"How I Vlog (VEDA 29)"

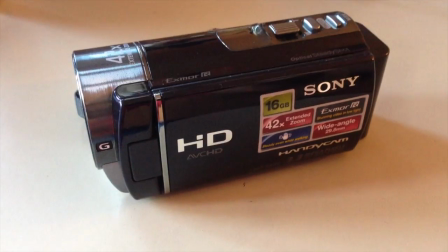2s
I use a Sony HDR CX160 camera,
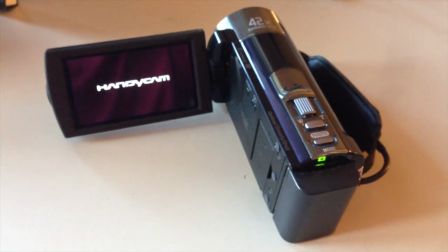8s
and it has a flip-out screen, and it does not have a viewfinder, so you always have to flip out the screen to use it.
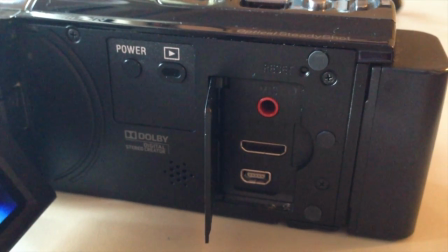17s
It's nice too because it has an audio input on it, which I can use, you know, any external microphone.
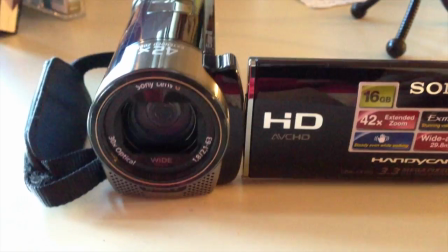23s
And when you flip the screen in, it will close the lens cap.
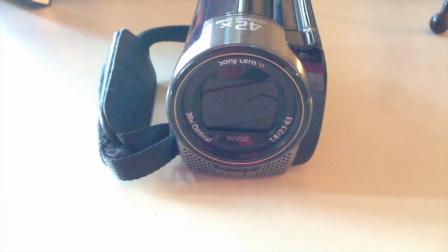28s
So it's nice you don't have to have a dangling lens cap.
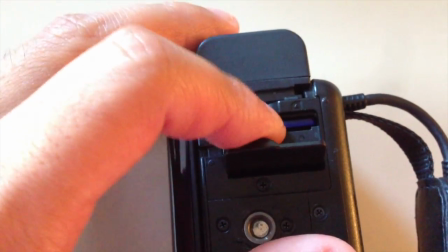32s
The card I use is a 32GB SD card, but the camera has 16GB built in.
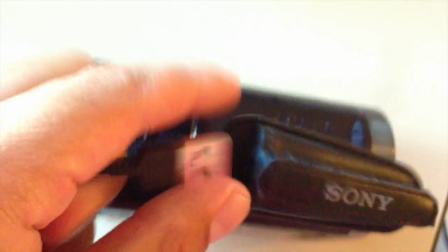39s
I use a card reader, but the camera also has a built-in USB plug if you'd like to plug it directly into the computer.
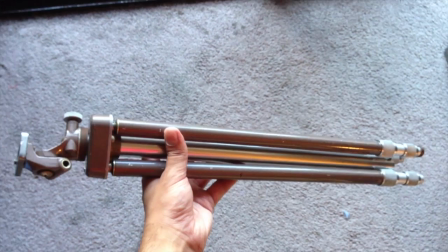46s
I found this vintage metal tripod at a thrift store. It doesn't look nice, but it works.
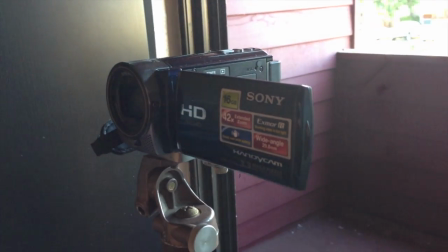51s
When I'm doing vlogs where I sit down, I always put the camera in front of the window just to get some good natural lighting.
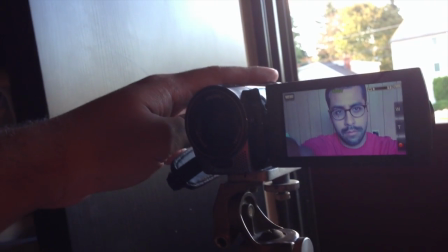59s
This is where the flip-out screen helps so I can make sure I'm in the shot.
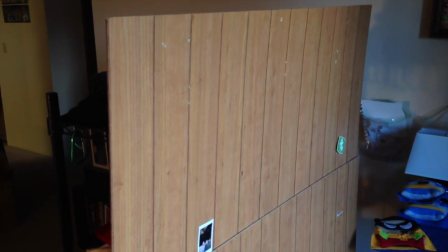64s
The wood wall background I got at Home Depot, and it is secured to my fabric shelf.
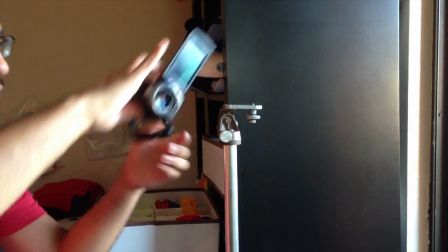70s
But most of the time, my vlogs aren't done on a tripod. I do more of a handheld vlogging style.
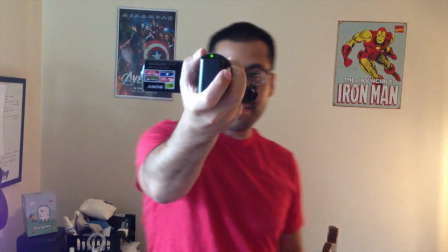76s
So I just kind of walk around and I flip the screen around,
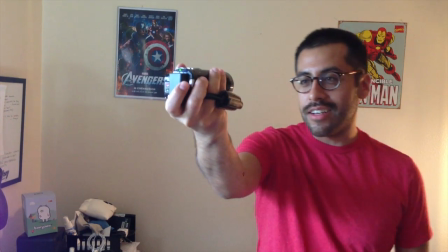81s
look into the lens and talk, and just record daily events as they come.
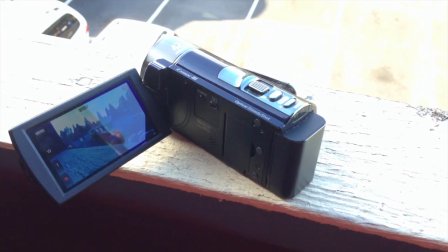88s
I also like to set my camera down when I'm in public places and record rather than actually face the camera to myself.
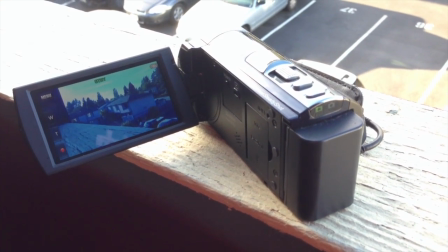95s
I think it kind of adds still the same sort of ambiance without having to be very distracting about it.
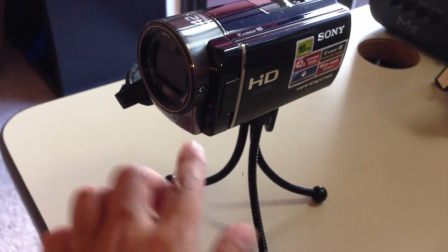102s
Another piece of equipment I use is this tiny little tripod with the bendy legs.
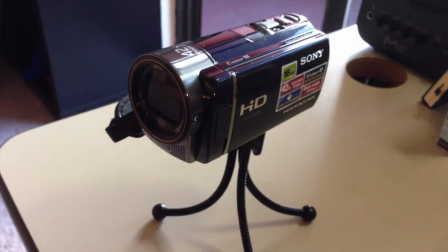107s
I use that from time to time just to get like kind of tight shots.
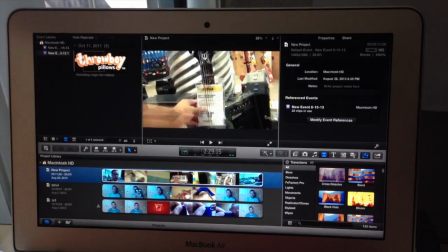112s
And then my software of choice is Final Cut Pro X, and I use this for all of my vlogs and videos. I hope you enjoyed this little behind the scenes of how I vlog, and if you do vlog, please leave a comment. Let me know how you do it. I would love to know what equipment you use and lighting and all that stuff. I'm kind of just getting going, and I kind of just use whatever works. So until next time, I will see you tomorrow.